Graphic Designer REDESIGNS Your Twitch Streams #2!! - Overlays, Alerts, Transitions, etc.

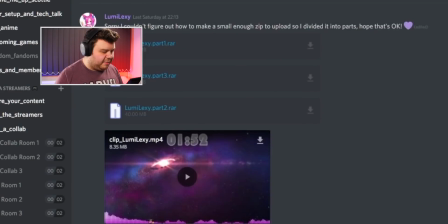[8:15]
Right, let's see if we can find anybody else that I think would look...
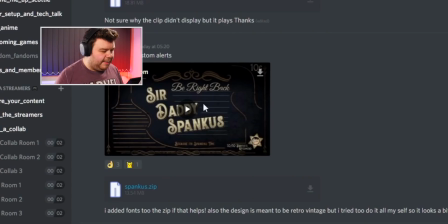[8:20]
Ooh. Okay, the name intrigues me. And the design intrigues me as well. Ooh, okay. I do... Oh, wow, that's cool. It reminds me of the old 1920s, like, movie theater kind of thing, which is super cool. Think, you know, Laurel and Hardy, Charlie Chaplin kind of thing. So I really like this.
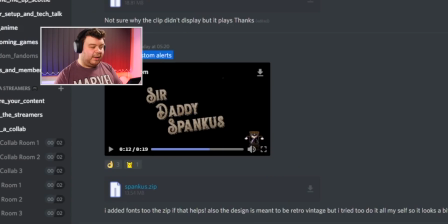[8:39]
And he does say he doesn't have any custom alerts. So I think I know what we're gonna make.
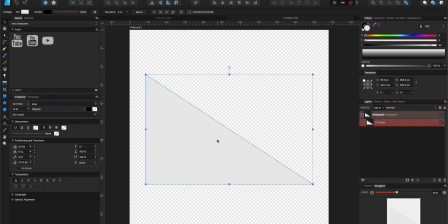[8:44]
With Sir Daddy's design, it was a nice change of pace.
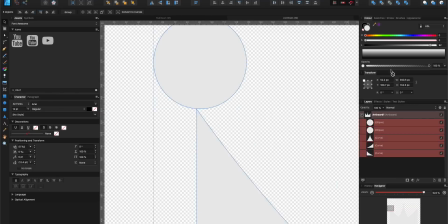[8:46]
I really, really liked the vintage theme he incorporated, and I decided that I wanted to make some vintage style alerts for his stream.
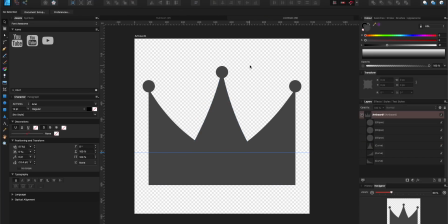[8:54]
I designed a vintage crown inside of Affinity Design to represent a subscriber, and I wanted to add some gold leaf elements that he uses on his scenes within the alerts.
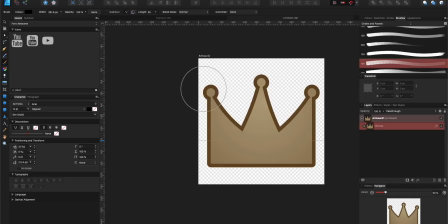[9:03]
I had the image of old silent films from the 20s in mind when I designed this, like Laurel and Hardy and Charlie Chaplin,
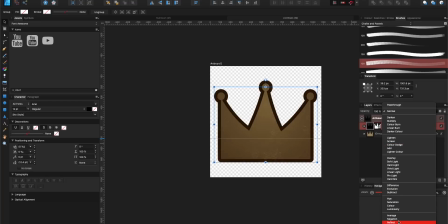[9:08]
and I imagine those slates that came up whenever action happened during those films that kind of told you what was going on in the film.
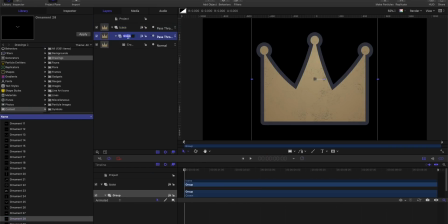[9:15]
I wanted to kind of replicate that within the overlay, but also introduce some modern elements within the design.
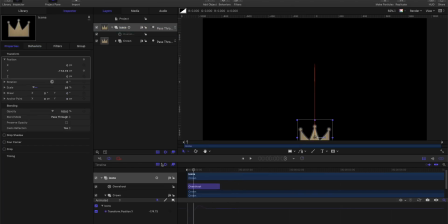[9:21]
It was nice to work on something that had a vintage characteristic, and going forward I think So Daddy should really take advantage of this design as it's super unique.
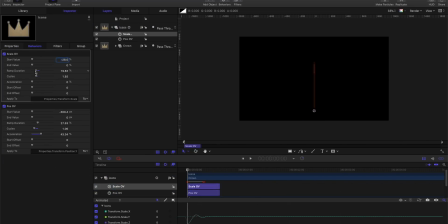[9:27]
But this alert is essentially the template going forward. We'll be adding hearts for follows and making a vintage Bitcoin when someone cheers in his channel.
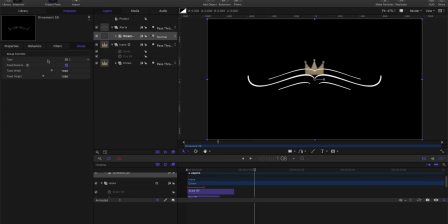[9:34]
I also introduced those gold leaf elements I mentioned earlier, as Motion has some really good preset designs already done inside of its content library.
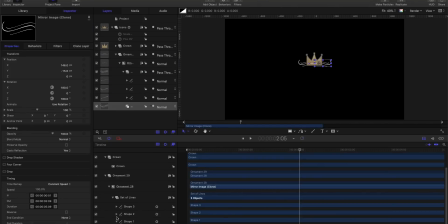[9:42]
So I thought, to save me some time, I thought I'd use those and really incorporate those into the design.
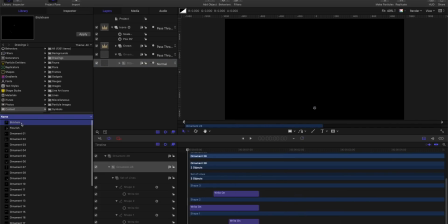[9:47]
I really hope So Daddy likes this particular alert. It was really fun to work on something that was a little bit different, a little bit more creatively challenging. So I hope you like this design, and I really think it would suit his stream. Moving on, let's find our next victim.
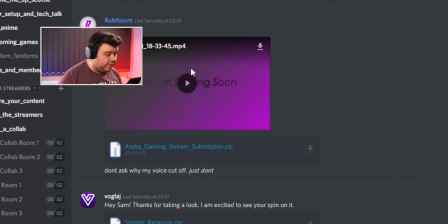[9:58]
In fact, let's go to the top. Well, he's the first submission I've seen, so the top. Alright, got 20 seconds, let's do this.
This is my stream starting soon screen, this is my intermission, and of course the starting soon screen, all made from a simplistic After Effects template I made. Thanks.
Nice. Okay, I like where it's going. I can see where you're going with a simplistic approach, but I feel like you can take it one step up and then really introduce some other elements, but still keep it minimal and still keep the design very clean, very minimalistic, very simplistic. So I have some ideas on how we can kind of keep this minimal, but also introduce some extra elements that you can really use on your stream and have a different kind of feel, you know, but keep the minimal approach. So let's jump in and start designing some stuff,
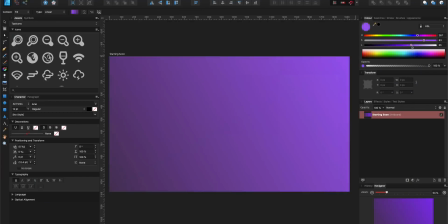[10:45]
and let's see what we can do. I wanted to keep to the minimal design and not change anything about the style that Rebitzium wants to go for to begin with.
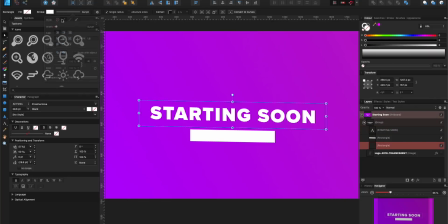[10:53]
I wanted to initially use his logo, but decided against it, and I went back and forth on a couple of different concepts that I had, from angled edges to slanted text and other various ideas,
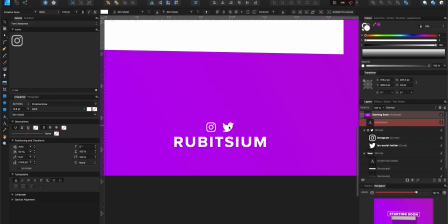[11:01]
but I finally went for a banner type of concept with the rectangle and the text at a slight angle,
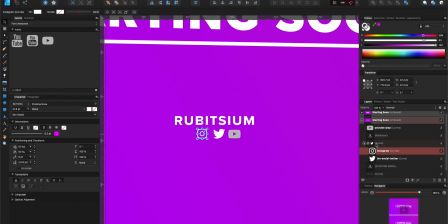[11:07]
which was heavily influenced by abstract design concepts, which also make an appearance in the design later on down the line.
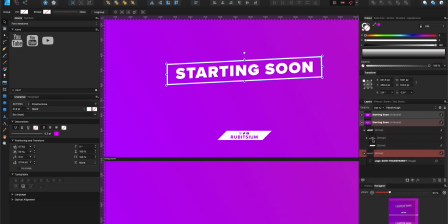[11:13]
I used Affinity Designer to design the initial concepts of each screen in his overlay,
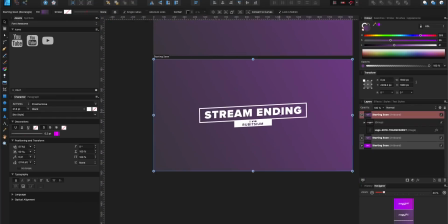[11:17]
which allowed me to have a little bit of flexibility in the design process, rather than jumping in and using After Effects and Final Cut Pro from the start,
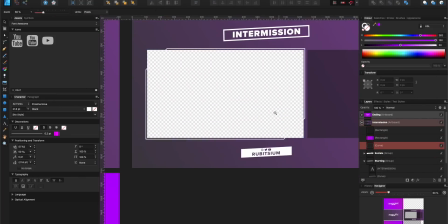[11:23]
although they do play a part later on. I also wanted to do something different for his intermission screen.
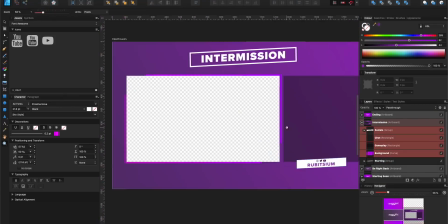[11:28]
Having a look at it in the video, I wanted it to be similar in design rather than just out of place and be just text on a standard screen,
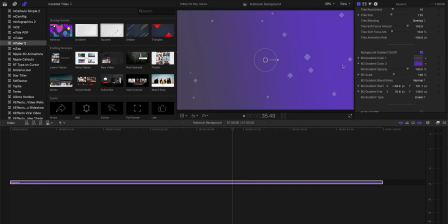[11:35]
so I wanted to change it up and incorporate a couple of different elements from his other scenes into the mix.
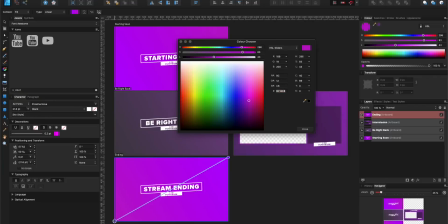[11:40]
I also wanted to incorporate some animated elements that I had in mind, and had some stock assets in Final Cut Pro that I could use for the idea.
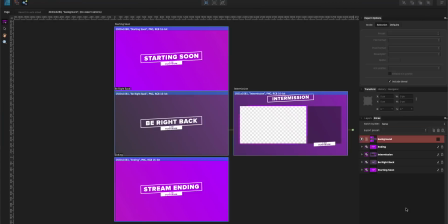[11:46]
I used Motion VFX's NTuber 2, and they have some background elements that I repurposed for the design over Rebitzium screens.
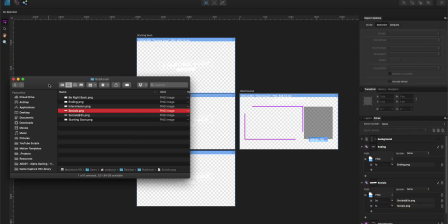[11:53]
These elements are used across all of his scenes, and they help give a sense of movement and life without making it look too stagnant.
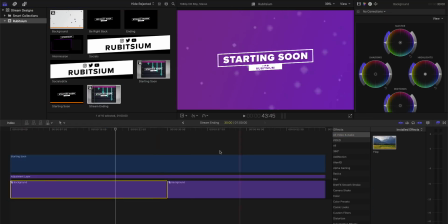[11:58]
Furthermore, his alerts now look like they're a part of his brand and his overlay. He won't have to worry for a while about making sure his alerts match his brand in any way, shape or form.
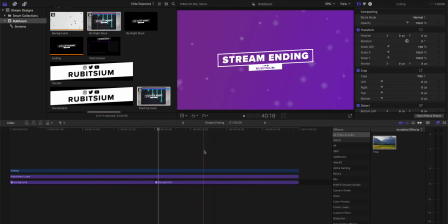[12:06]
Although down the line, I really do think he should consider making some of his own,
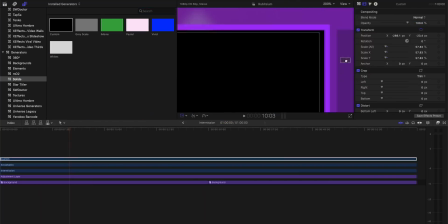[12:10]
or maybe incorporating more of the minimalism that we've introduced in his other scenes into his overlay.
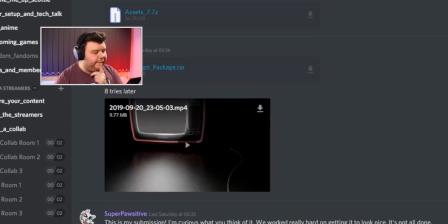[12:15]
Right, last one. Let's find us one that we can do. What about this guy? What's this guy saying?